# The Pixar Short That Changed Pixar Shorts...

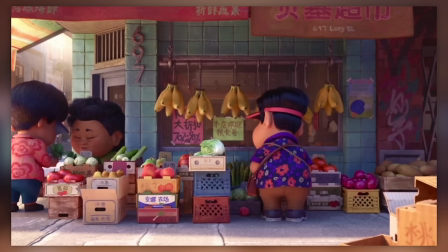496s
Considering this is Canada, I'm pretty sure there are plenty of big chain supermarkets to choose from, but doing so this way seems more to the ground.
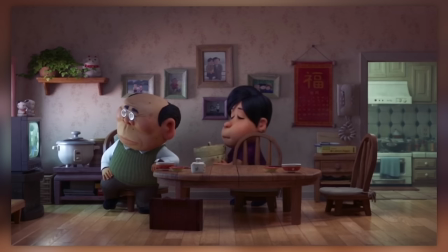503s
As well as of course works on that representation that this whole short is also highlighting.
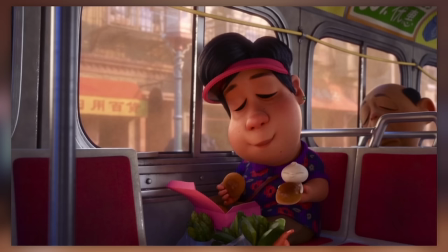507s
And as this kid is given more agency to pick it's own food items, the two enjoy eating together on a local transport bus back home.
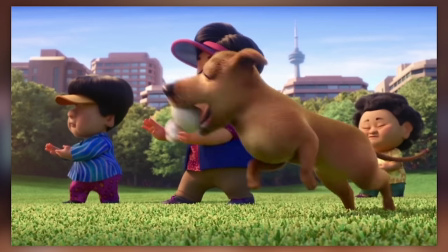515s
Sweet. Followed by more activities. With a bit of drama involved.
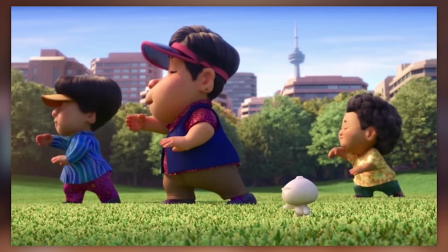521s
Low to the ground and static still since height is an important factor here. While the whole design of this short is very much thick and low down to the ground.
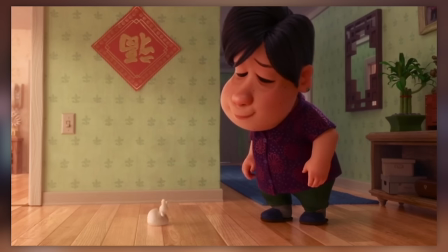528s
According to the director, this and the fact that there are no perfect straight lines anywhere in the film were included because quote,
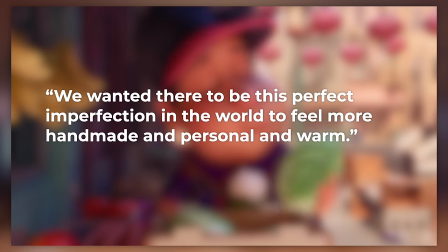535s
we wanted there to be this perfect imperfection in the world to feel more handmade and personal and warm.
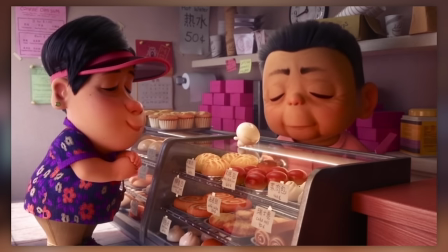541s
Nice.
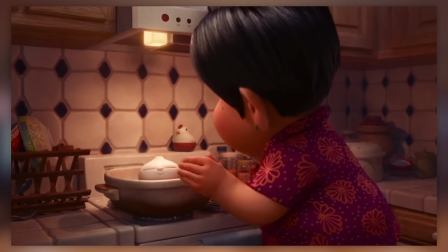546s
Anyway following that we have the Baobun being comforted after a bad day. With the mother doting on her child and giving all the support she can.
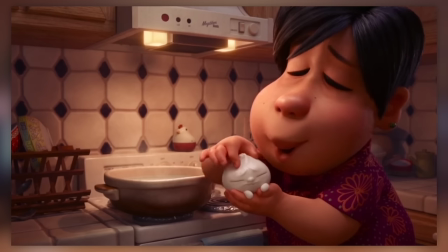553s
Including a toothbrush scrum down. It's just what the child needed, some love and affection after a tough day.
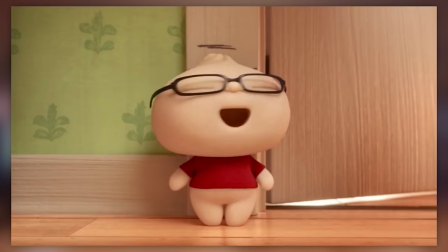559s
And so from there we get more crossfade time dilation as the Baobun rapidly ages from cookies to clothing to visual impairment too.
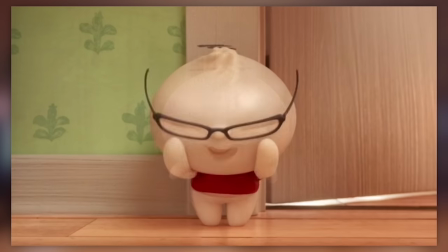567s
This child has quickly grown into a more mature individual. And with that comes a whole new collection of challenges.
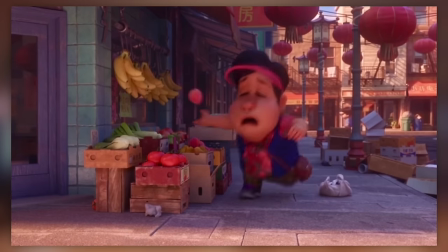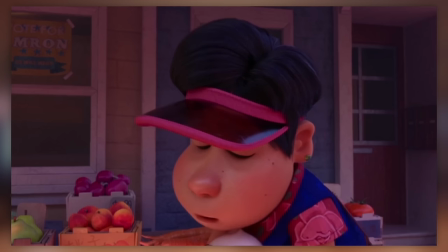579s
What was previously needed support after bad events has now become parental OVERprotection.
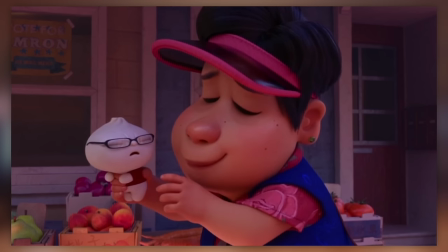585s
Banking off of director Domi Shi's experience as an only child is feeling like an overprotected little steamed bun.
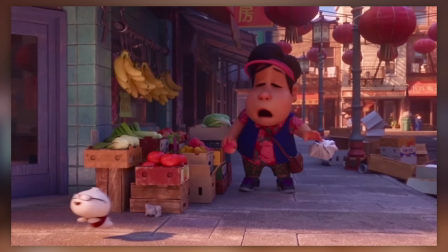592s
Our mature little bun wants to play with the other humans, but he's soft and doughy, and the mother says no.
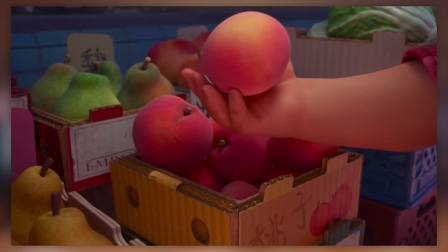598s
Instead sticking right back to keeping her cutesy child for herself. Sticking to her own routines, and expecting the child to just join along.
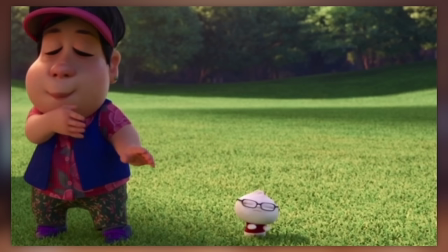610s
Now more directly invading the mum's space as the kids are playing football in the literal background of the body movements.
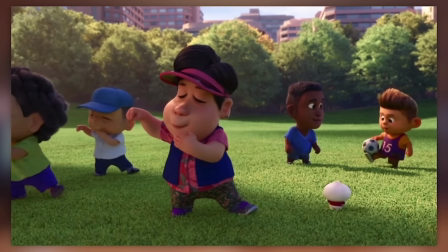616s
Spaced for the dough child to literally run to the background and join them.
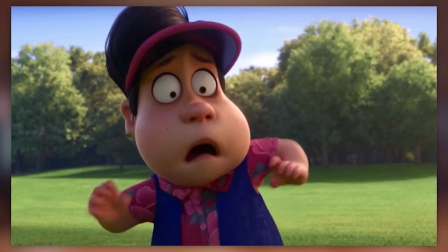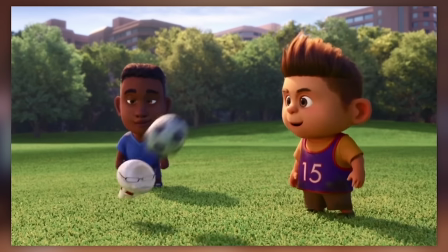625s
But as we come to a new scene at a new angle for football, we see that soft centre manifest.
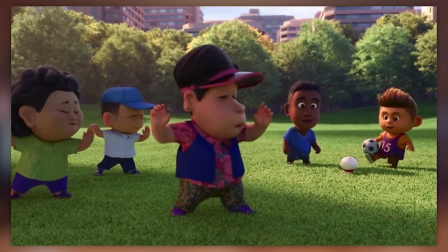631s
The doe blob is too fragile to be playing football games, and the first indication of danger or pain is immediately addressed by the mother.
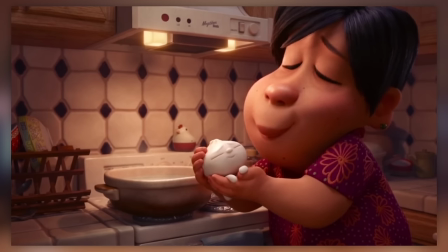639s
Understandable for the very first time with a baby that can barely support it's own weight,
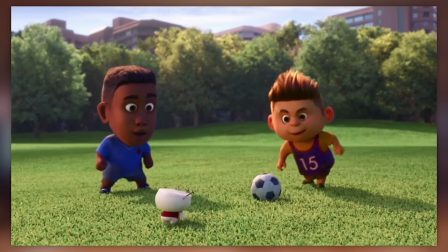643s
but in the context of more aged relationships, this can become more of a negative than a positive on one's child. child.
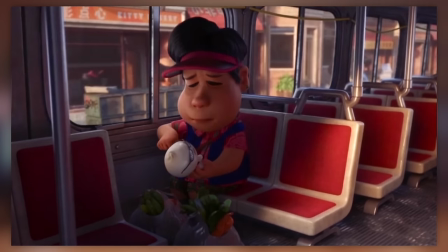649s
What was previously a sweet trip on the bus has now become an obvious burden to the child as they are being over-doted by their mother.
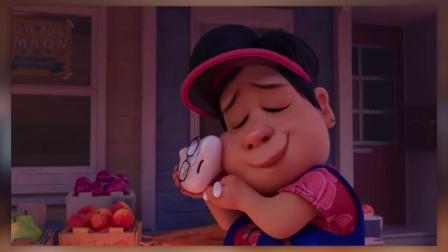657s
Adamant to effectively cuddle up to them like the younger days. And though it's a more magical, super sped up version of events,
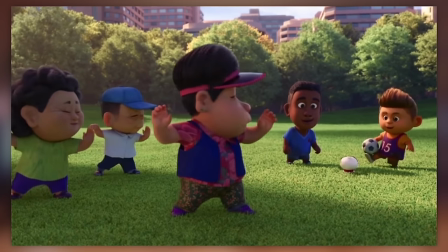663s
this is very clear parallels to the very real relationships people have had with their parents in all sorts of circumstances.
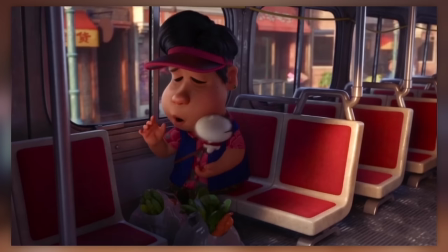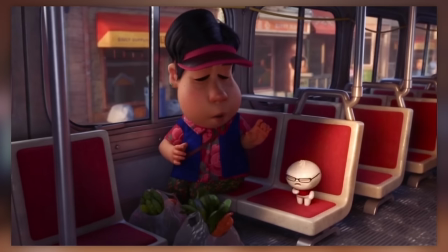675s
And so, now it's impact is felt. As now the Bundley baby has fully started their rebellious things.
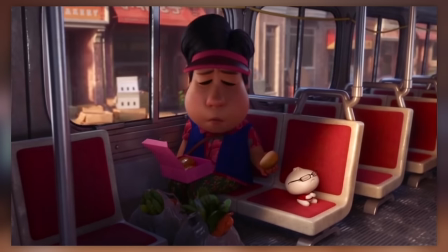682s
Rejecting their mothers approaches, and bringing the loneliness back in a whole new spin. Hey thanks for making it halfway through the video if you're liking it so far, subscribe!
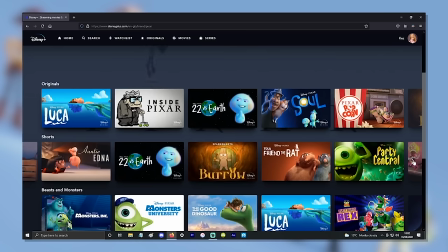690s
And if you want more Pixar shorts content, I made a video ranking them all a couple years back that I'm quite proud of.
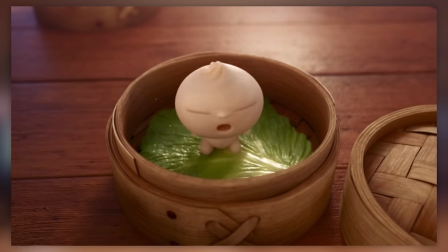696s
The script had some extra flair like trying to use the same letter in words as much as possible for each short, and one had me doing an awful Scottish accent.
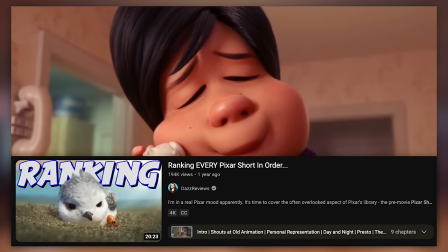704s
If you're interested, check it out after this video, using the cards in the corner. Now back to Bao!
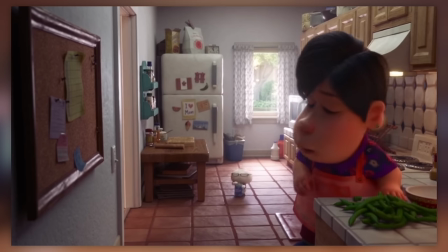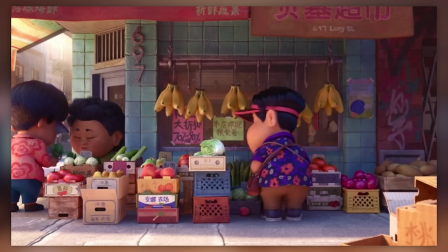714s
Now we're even given non-conventional moments of the daily routine. We've seen the beats of the mother's daily loop, and a simple cooking sesh is not part of the relevant events.
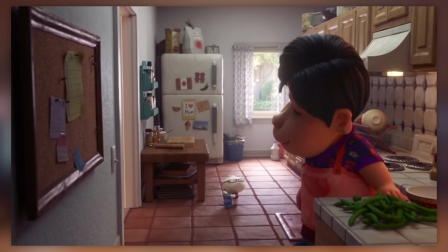723s
But we're on the child's time now, and if he wants to self-serve himself some fizzy drinks in the middle of the day from the fridge, he's more than happy to do so.
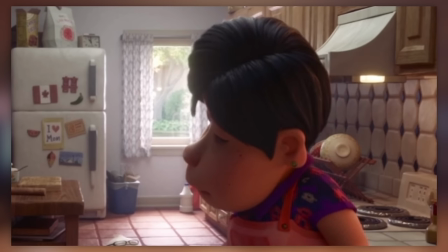731s
Against his mother's wishes that he can already assume exists.
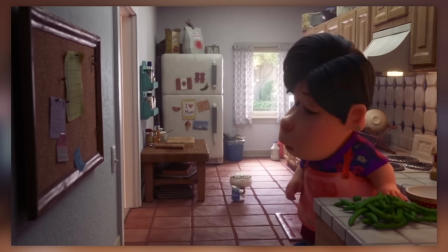735s
All the while the set showcases more of the mother holding onto the golden days with that I heart mum note still stuck to the fridge.
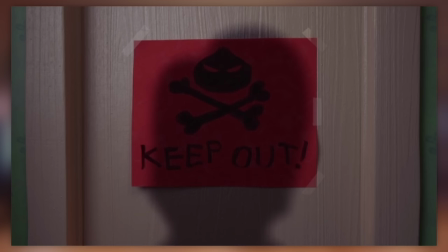745s
Classic. And first a point of view shot so that we can see the mother's looming shadow on the door.
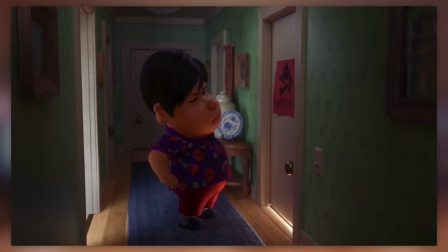750s
Always wanting to be present, as the mother now at a more off-kilter angle in the hallway responds on this side of the door.
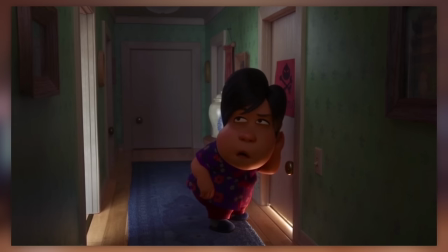757s
Perhaps the camera being off a bit is hinting at her loss of control. Or just so you can actually see the depth of the hallway.
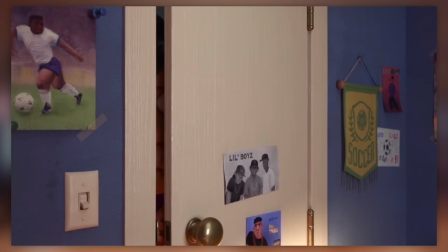763s
And as she peers, she's a tiny influence on the frame.
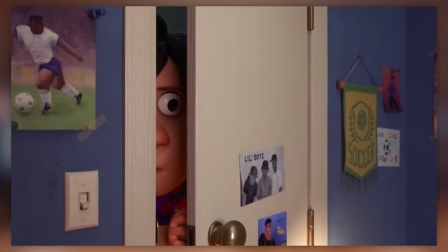766s
Hidden behind this frame within a frame, against the collection of iconography of a growing boy and his boyly things.
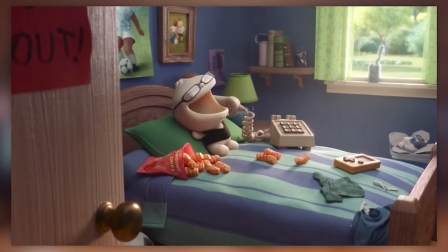776s
Meanwhile the boy's happiness comes from an external source. And the moment he sees his mother?
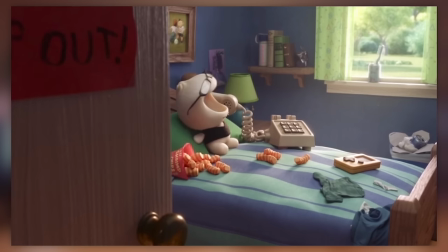782s
It's anger, and nothing more. POV from the mother's perspective as she is literally unobscuring herself with the door in the frame, before it is shut in her face.
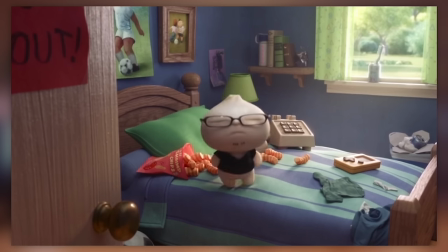790s
A strange relationship to say the least, but before barging into the room like she looks to intend to do,
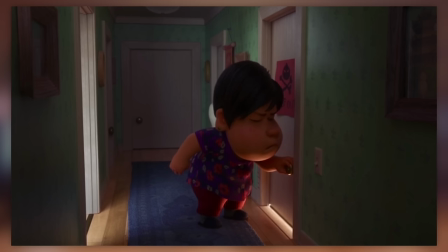796s
perhaps this is a routine for her usually too, she comes up with an alternative idea instead.
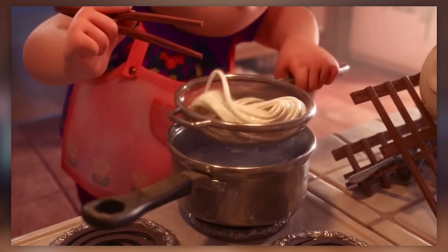805s
FOOD! This short has a fixation, and it's not gonna skip on an opportunity for more food shots.
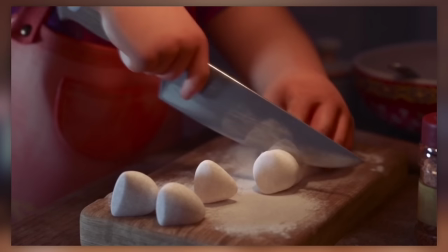811s
Although fun fact they did consciously have to cut down on some food shots, after learning that they had an 8 minute time restriction for the whole thing.
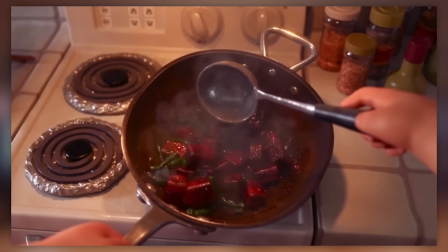818s
Makes sense. But this is it here. Creating a whole delicious looking feast.
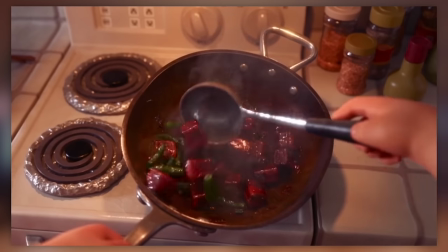823s
Again with the hands in focus, and then through the mother's eyes, and eventually a close up on the last dish placed, feast, before widening out to the whole picture.
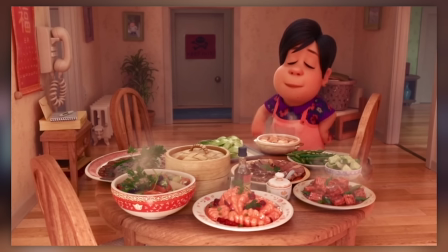831s
A table filled to the brim with food.
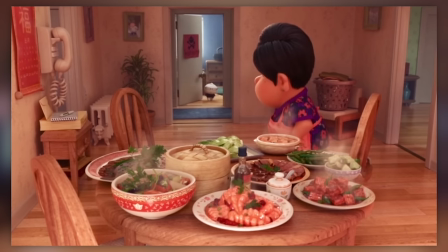837s
Just as the Baoboy separately leaves his room in the background, giving us this super prepared shot as Mother offers him a seat at this feastly table.
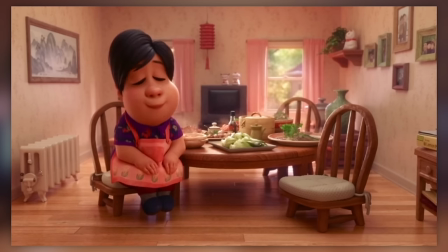845s
It is her love language.
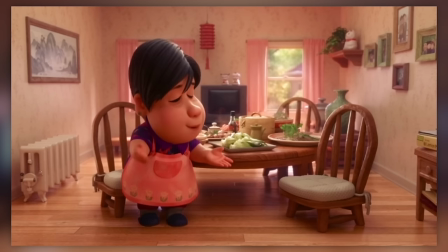846s
Suddenly we're back to that perfect head-on angling, not to mention blooms of warm lighting to really add on that sense of warmth and comfort.
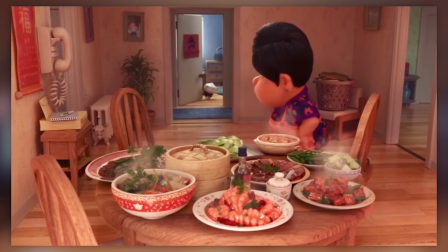854s
It is the best form of a gift she can offer, mother, using the best skills she can provide.
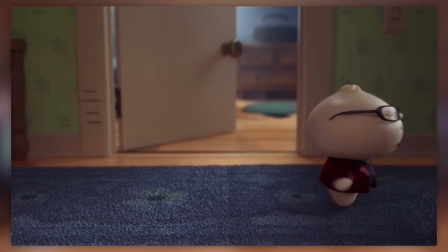859s
But the bow boy... Well he just doesn't have the same perspectives as his mother.
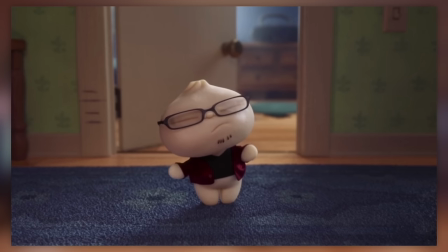866s
And though static, the composition of his shot is a lot darker, with colder colours as he's not searching for that familial warmth.
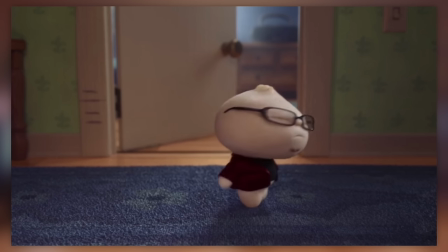873s
Plus he's got a mini-beard now. And with one super swift shot of her reaching out briefly, she's left in the dust.
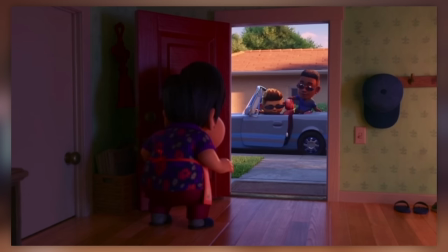882s
Choosing to head out the house towards the cool humans and their car shone through the gaping doorframe. And even running up to her son, the kid just puts on sunglasses and glides out of there.
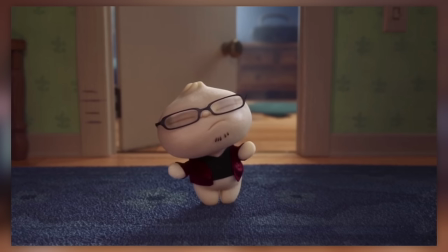892s
She has fully lost control of her child, and has no ability to rectify it.
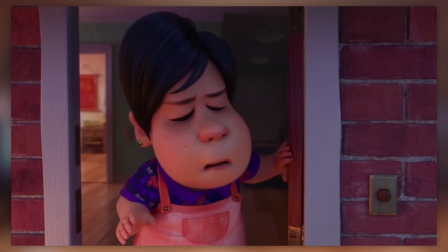896s
And in response there is... Anger. And angry eating.
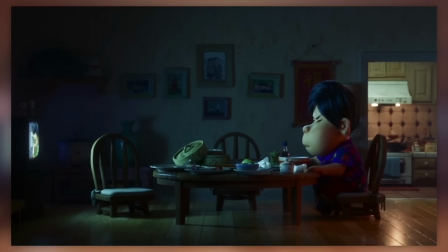901s
The lighting now is more harsh as there's no big lights on and the TV is doing most of the heavy lifting. Once again, she has become lonely. Being the only active chair at the table. And upon his return...
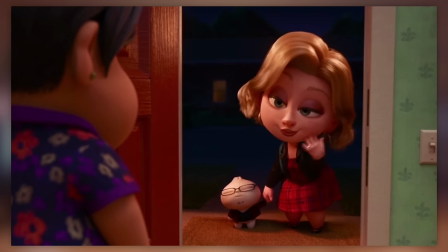Life moves pretty fast. Both literally for the life cycle of this bowel bun, and probably quite symbolically as a parent.
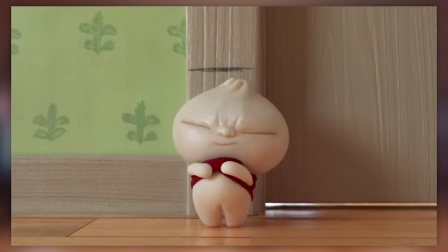923s
Perhaps this is how fast it feels like they age.
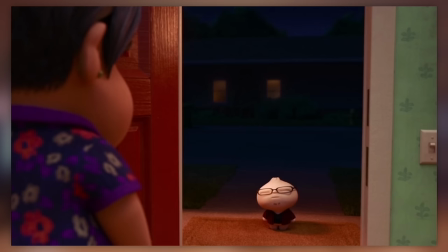926s
The shots are pretty functional here, other than the fact that the mother is on looking at her son's new circumstances through a looking glass with the frame of the door holding all the events separate to her again.
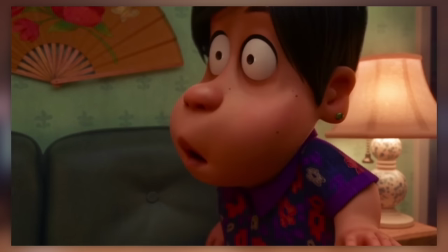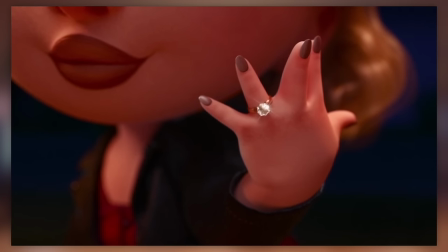940s
And now with that sudden realisation, the mother is stunlocked.
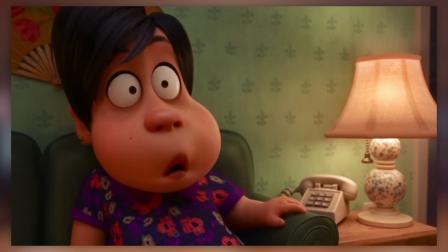943s
First left behind on her own frame, and followed with a close up that expands out to reveal her new daughter-in-law to be. It's all so much of a shock that she's more absorbed by her reaction half the time to witness and recognize the strangenities outside of her.
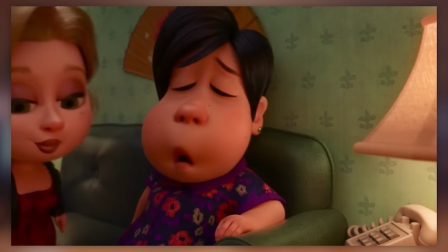957s
But as the Bao Man continues, packing up his stuff and saying his goodbyes, he approaches with a more mature outlook.
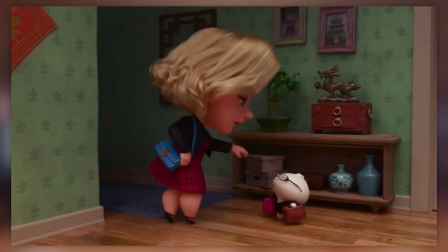964s
As the music switches to a more emotive piano now, rather than the iconic instrumental choices of Chinese influences.
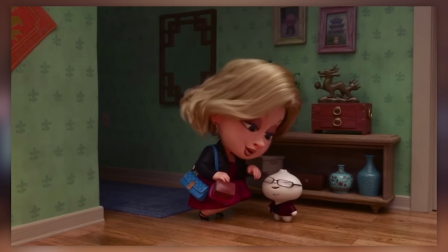976s
He's no longer rolling his eyes at the mere sight of her, and even giving her a little bit of affection with that little leg hug.
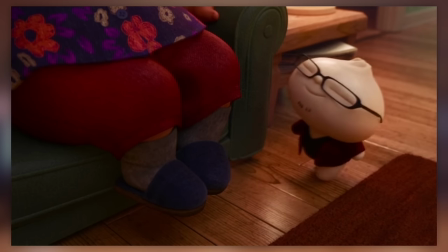983s
An appropriate degree of nuanced coddling for a mother he is overall grateful for.
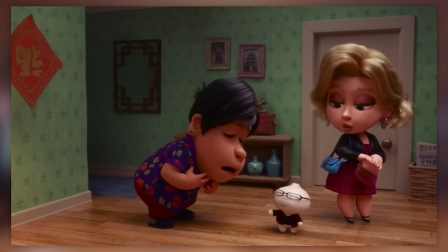987s
But alas, the mother doesn't feel the same. It's all so shocking and so quick that she doesn't know how to respond.